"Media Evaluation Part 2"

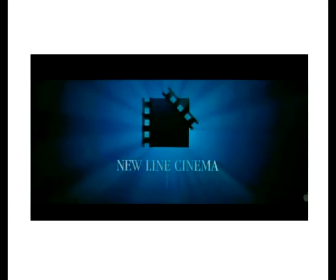0s
Most trailers will display the film producer at the start of the trailer. This is a convention used by many real media products. This allows the audience to second guess the sort of film they may come across.
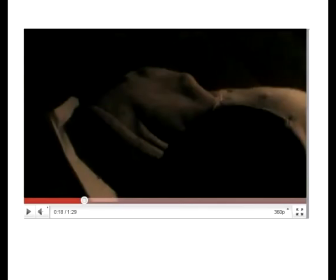12s
Commonly, in the beginning of trailers, most producers will have the sense of normality. The intention behind this scene is to make the audience feel comfortable and at ease. A theory that fits this stage perfectly is Todorow's equilibrium theory, which suggests that every trailer has a sense of normality in the beginning of the trailer.
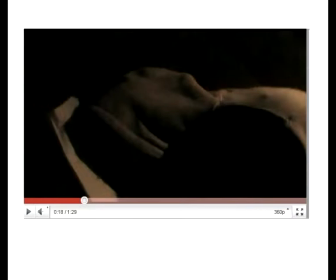29s
Therefore, I decided to use this convention within my trailer and open the trailer with a scene in the car, showing the group of students coming back from a party being loud and jolly. Therefore, there are no signs of a disequilibrium yet of any sort. I also use the effect seen in Cloverfield, where they show the clip back to front.
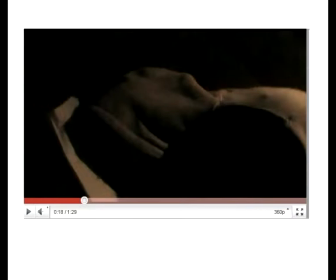46s
This is effective as it makes it look as though somebody has found the tape and is rewinding it to the beginning, giving it a realistic effect.
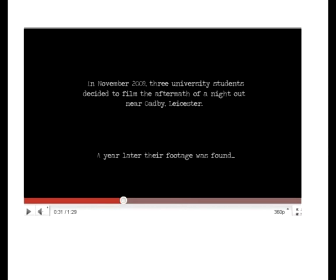53s
The following shot that the audience comes across is a piece of typography written on a black background. This contrast is effective since it makes the text easily readable for the audience from any distances. For the first time in the trailer, the audience have been introduced to the narrative. However, this piece of information only gives away the bare bones of the storyline.
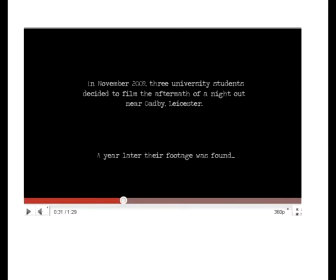72s
It is important that only the bare bones are revealed since it makes the audience eager to watch further. Therefore, a theory that can be applied to this screenshot is Bart's hair code. This piece of information creates an enigma for the audience who have just been introduced to the basics of the storyline.
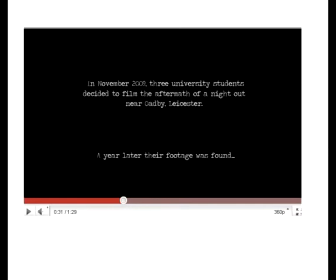88s
The typography has been written in a simple font which may suggest that the film has been based on realistic events and gives the film a surreal effect. This convention was used by the Blair Witch Project regarding their trailer. I thought it was a good way of explaining bits of the narrative to the target audience, therefore I decided to include this convention within my trailer.
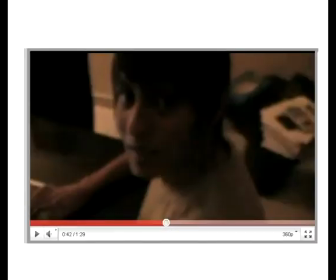110s
Real media products will soon after introduce the event which disrupts the equilibrium. In my third scene, we can see the British student walk up to the Asian student and say, "My best friend Gunny thinks there's something in the house." By this stage, there is a period of unsettlement and where the status quo has been disrupted by an event.
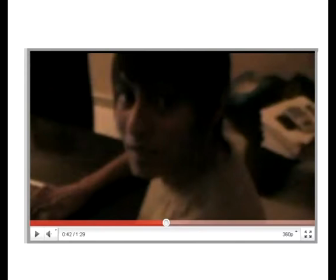127s
Therefore, in this shot we can apply the second stage of Todorow's theory, disruption of order. The camera shot used in this particular scene is a high-angle shot looking down on the Asian character who believes the house is full of spirits. Therefore, this shows that he is vulnerable. The lighting used in the scene is fairly dim, which makes the audience feel uneasy.
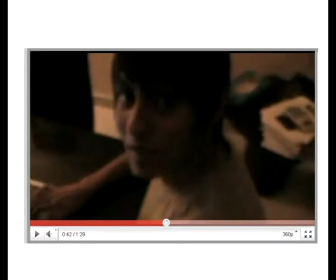144s
Another theory that we can apply to this particular scene is Propp's theory regarding narrative. He identifies 8 character roles or spheres of action. In this particular scene, you can see that the Asian character is the victim of the paranormal activity.
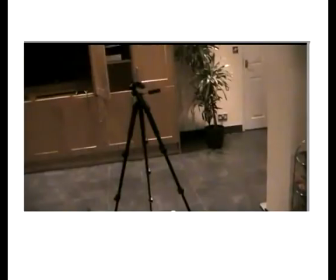158s
This theory is emphasized by the shot angle too. The next shot shows the Asian character walking up to the tripod. This stage is known as the recognition of disorder. In this scene, we can see that the Asian student walking up to the tripod getting ready to set up the camera to record the paranormal activity.
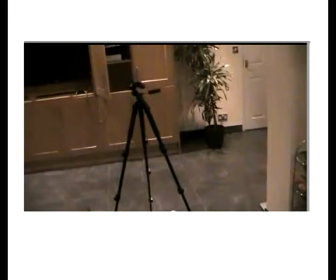173s
This has been set up by the Asian character who has recognized the disorder and is attempting to capture any paranormal activity. The lighting is kept at a consistent dim level throughout the trailer, making the audience feel more anxious. This is a generic element of all horror films, and again is one way the trailer connotes its genre.
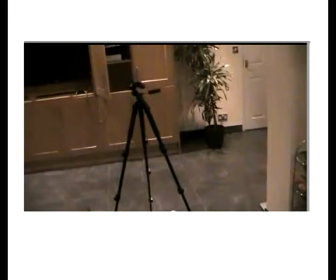189s
This scene was also used in Paranormal Activity, where the boyfriend sets up the camera to record the paranormal activity. By showing this, it makes the whole situation feel more realistic. Therefore, the convention I've used in this scene were the lighting and the third stage of Todorow's equilibrium theory.
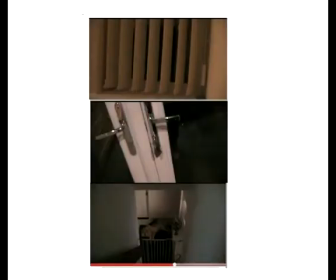206s
The next series of shots show the Asian character trying to protect the house before the groups of students attempt to capture any paranormal activity. This is still the third stage of Todorow's equilibrium theory. There are various close-ups of the window to show that the window has been locked, a close-up of the door to show that the door has been locked,
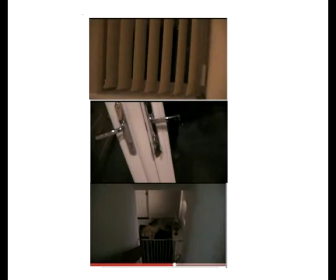221s
and finally a shot showing a dog lying on the floor sleeping. This convention was used from the Paranormal Activity trailer where it shows a male character doing a similar thing.
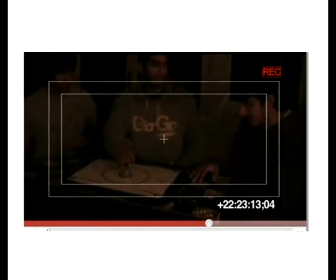232s
The next scene the audience comes across is of the students sitting around the Ouija board. I developed this scene from the Paranormal Activity trailer where the paranormal activity took place in the bedroom. For the first time in the trailer, the audience comes across some sort of paranormal activity. As you can see, the glass moves without being touched.
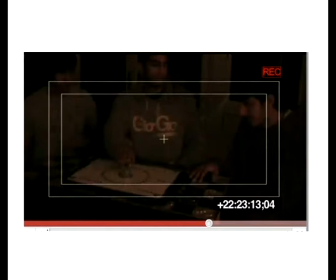247s
Another convention I use from real media products is the use of time at the bottom of the frame. This suggests to the audience that the paranormal activity usually occurs at this time. This convention was put into effect by Paranormal Activity. Another convention I included in my trailer was the use of captions.
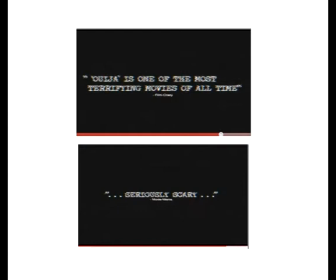263s
This is a very effective way of creating an enigma, which is illustrated by Bart's theory. I've also added the sound of thunder in the background to emphasize the captions. The thunder also makes the audience feel uneasy, as the thunder often scares people because of the sound it generates.
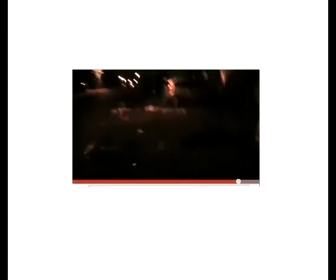277s
During my planning stage, I came to the conclusion that the film trailer speeds up at the end of the trailer, which is with relatively quick shots. Therefore, I wanted to include this convention within my trailer. I decided to split each caption up with a short clip related to the trailer to create some sort of narrative for the audience. This convention was incorporated by Paranormal Activity with regard to their trailer.
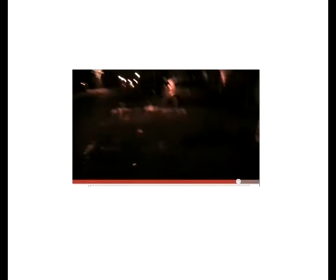297s
Another convention I developed was a scene from Blair Witch Project which shows one of the students running through the woods which has a shaky camera effect. However, the woods was not applicable to my trailer, so I developed this convention and had one of my characters running through the streets as one student becomes possessed and has gone missing.
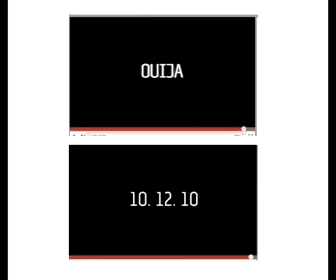315s
Other conventions that I used at the end of the trailer were the title and the release date. Both these elements are important conventions within the genre, as the audience will only keep track of your film if it has a release date.
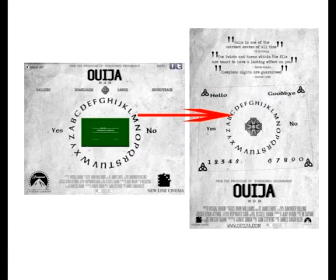329s
When producing a promotional package, the first question I face as a film producer is how to establish a link between the products I have produced. This can be done in a number of ways, which include similar typography, titles, imagery, colors, building blocks, taglines, and effects across my main products and ancillary text. The imagery used on my poster is of an Ouija board.
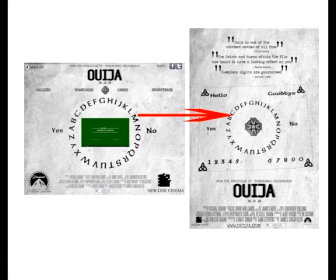348s
Therefore, this as well as the title reveals some of the narrative structure to the audience. Once I decided to use the image of a Ouija board on my poster, the next step was to include a similar image on the website to create some sort of connection between the two products.
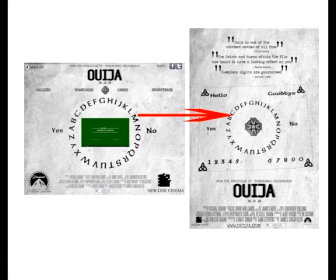361s
The image used on the poster was a standalone image. However, I decided to develop this further on the website to make it look as though the Ouija board was incorporated into the background. It is important as a film producer that you have one title which you use across your entire promotional package, as it becomes an effective marketing tool.
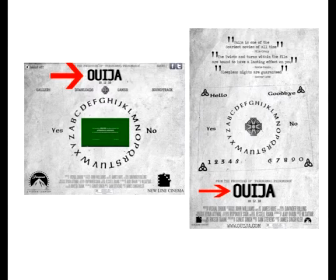378s
Therefore, I use one title throughout my promotional package. The typography used throughout the promotional package is Traveling Typewriter, which is a documentary style font. This has been used as my film has been filmed in a documentary format, similar to the movie that textually analyzed in my planning.
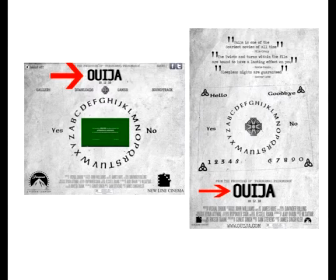395s
This font has been used for the reviews shown on the poster and the external links shown on the website. Therefore, by keeping the same font across the poster and website, I have successfully combined the poster and website. I have also used the same building block across my poster and website. This again emphasizes the link between the poster and website.
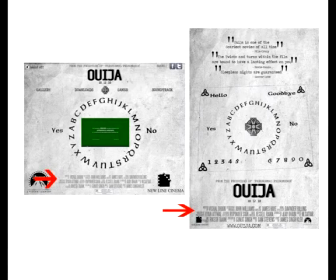411s
Also, the building block individual is a good marketing technique, as it allows the audience to see what sort of actors and directors are involved in the film. Another way I successfully combined the poster and website is the use of a logo. When producing my trailer, I was determined to produce something that fitted in with the rest of my products. This way I could show continuity throughout my promotional package.
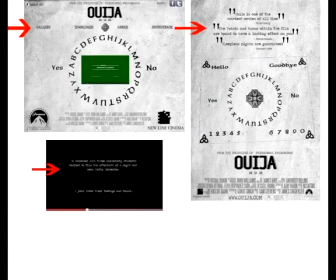429s
I was able to create an effective combination between my print production and my trailer with the use of fonts, common horror objects, film reviews, and colors. The font used throughout the trailer was Traveling Typewriter. This is a documentary style font. I included this font on the scene where I explained the bare bones of the narrative. This font was also used on my poster and website.
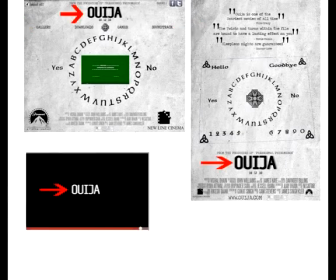450s
The title used on my poster and website is also seen in the trailer. The reason why I used the same title was to create a sense of continuity. The title of the film is a huge marketing tool, and if you have the same title throughout your promotional package, the audience is more likely to recognize your package.
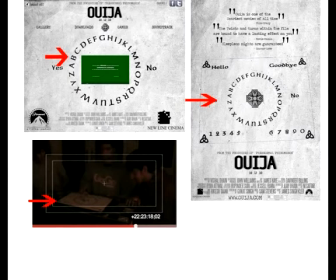463s
I've also included a Ouija board throughout my promotional package, as this is what my film is based on. This question was important as it allows the producer to gain some feedback on the products they have produced. I conducted the majority of my feedback on Facebook, where I uploaded my trailer to my status and asked people to give me feedback. Facebook is a good way of using technology, as it allows the producer to gain instant feedback with the push of a button.